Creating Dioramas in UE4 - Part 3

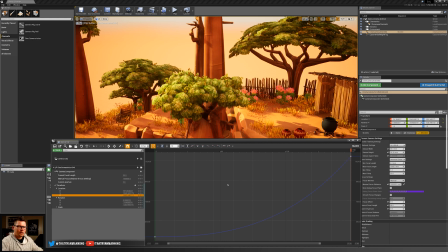[8:15]
So by looking at this, again, if you've got an animation background, you'll probably understand this, but if you don't, we can still kind of,
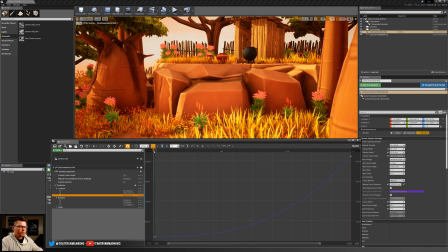[8:24]
we can figure out what's going on here. So as our camera moves from this point, we can see that its position stays relatively the same.
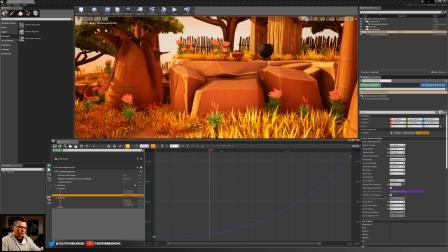[8:32]
So this is our X direction, right? We go from being down here to eventually being up here at this point. So it'll stay down much, much longer, and then as it gets towards the end, it'll start ramping up really fastly.
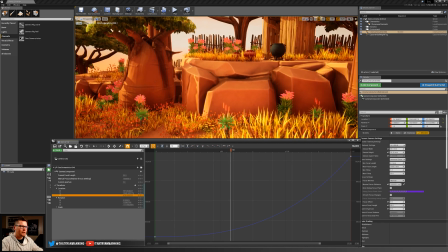[8:43]
So let's go ahead and play that, and we'll see what happens. So it stays there, and then there we go. And now it starts to ramp up.
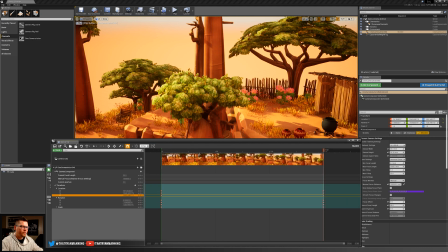[8:49]
Okay, so that's kind of the basics of using the curve editor. So you'll find that, and we'll kind of go through the other shots are established, and we'll take a look at that as well. But that is the first kind of key thing to recognize that's really going to help shape your cinematics,
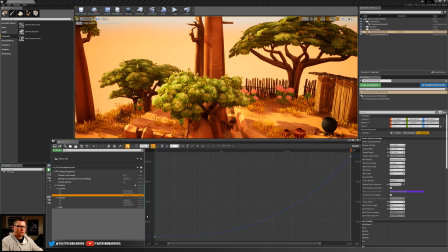[9:05]
is actually going into this graph and changing your keys. Again, if you select each track, you'll see them individually. If you select the parent, you'll see all three. So that kind of covers our graph editor. So let's go ahead and set to the next process, which is giving us that really nice, rich depth with the camera in our kind of our rack focus.
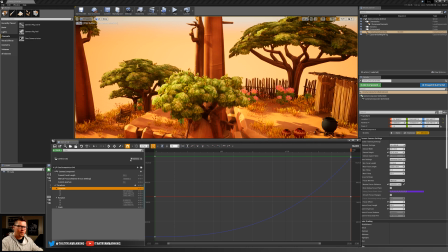[9:25]
So we'll step into that next.
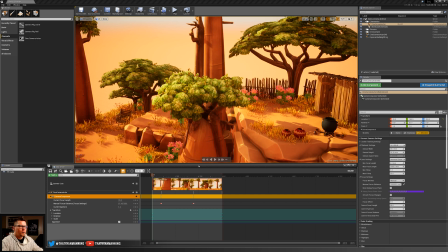[9:30]
I've gone ahead and opened up our shot 01 in our browser. Our content browser, and I'm going to step through real fast how we get this rich depth.
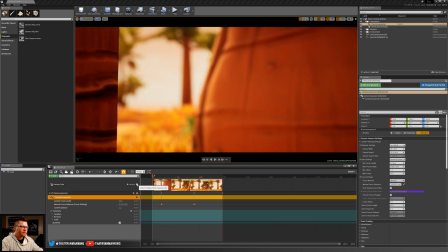[9:40]
So I'm going to go ahead and click this camera to lock the viewport. Again, if you remember, I can't pilot it because I'm in my perspective technically, but I'm viewing this camera in the viewport.
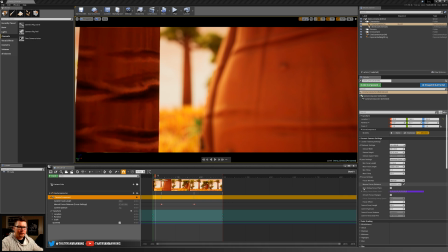[9:50]
So in order to get this really rich depth of field, there's a couple settings that you're probably going to want to check in your actual camera setup. So I'm going to leave this up here just so you can kind of see the settings that I have up here. But in particular, it's this manual focus distance. So let me go ahead and select our camera actor here.
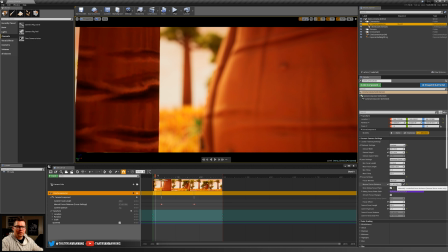[10:10]
And there we go. So focus method is manual, focus distance. And you can actually use this dropper too to kind of grab the point distance, which is great. And then I've got my draw debug focus plane turned on. And then lastly, these are the settings that you want to focus on.
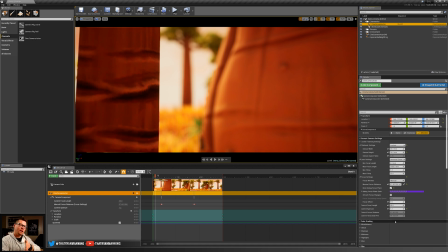[10:24]
Focus offset, camera focal length, and camera aperture. By setting your camera aperture lower, again, this goes back to traditional cinematography, by having a lower aperture, you're going to get that really nice, rich depth of field. So we're going to want to lower that.
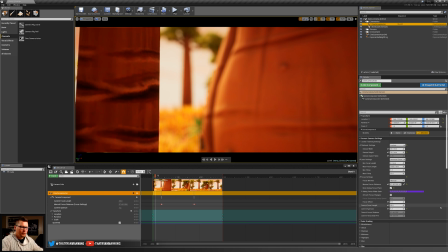[10:39]
And I used 1.2. That's actually a common thing used with apertures. So those are settings that I use to help you get it. You will find that if it's set too high, and I check this off, you can see we don't have that blurry background.
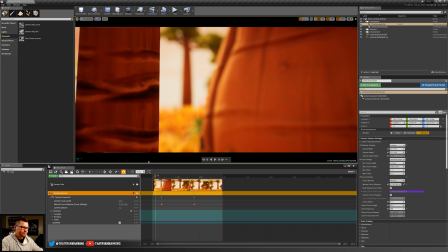[10:55]
So that's probably your biggest point, is just to make sure your camera aperture is set. Okay, so if you remember earlier, we set our transform location, right?
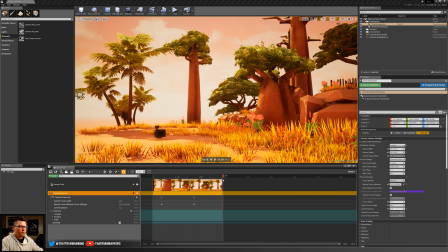[11:04]
So it's just simply moving, we've got those keys.
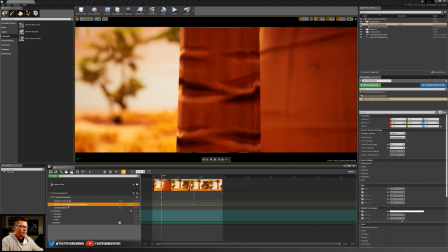[11:06]
But what I've gone in and done as well is under our manual focus distance, I've gone ahead and set a key at the start. So again, 97 is kind of this close kind of tree trunk here.
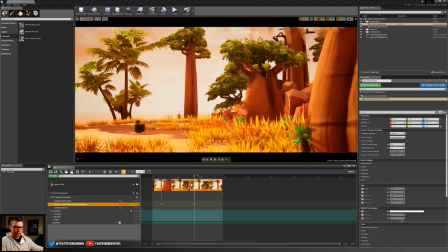[11:18]
And then we rack focus it out to this point to about 2000, which is, you know, somewhere in kind of this tree range.
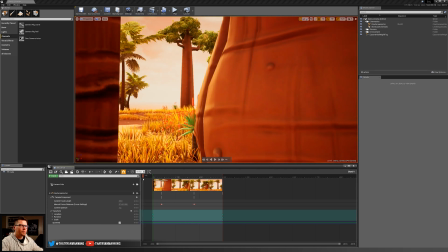[11:26]
We'll go ahead and delete our other cinema camera actor so we don't have them in there. And that was the process of, you know, as this camera moves, we rack focus out and then it finishes.
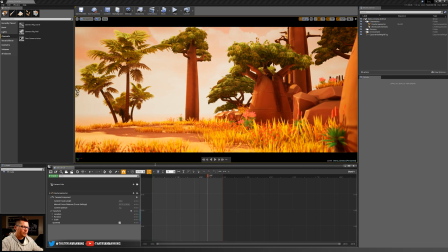[11:35]
So let's go ahead and open up the graph editor because I said I was going to mention that and take a look at our transforms.
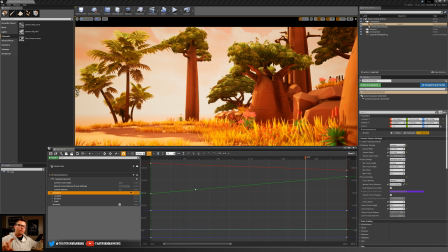[11:41]
So you can see that I've made all of our curves linear because I know I'm doing a shot-by-shot track.
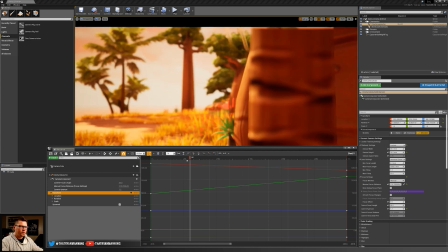[11:48]
I don't want it to smooth out to smooth in. So that was the first change. And then I can check my manual focus distance.
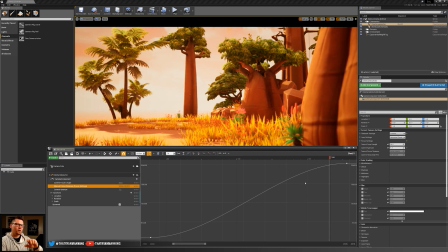[11:54]
And the reason I kept this kind of at this cubic curve so it smooths out, smooths in, and not linear is because,
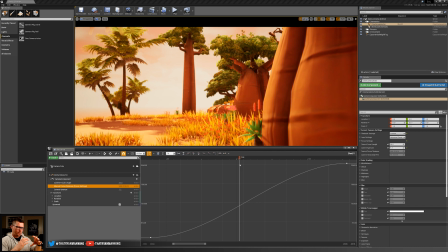[12:01]
you know, if you approach your camera and your cinematics as if you were using a real camera, right? Like, you're going to sit there, you're going to hold, and then as it moves, then you're going to turn to focus. But, right, you're not just going to immediately start and then stop exactly on it. You're going to kind of smooth into it.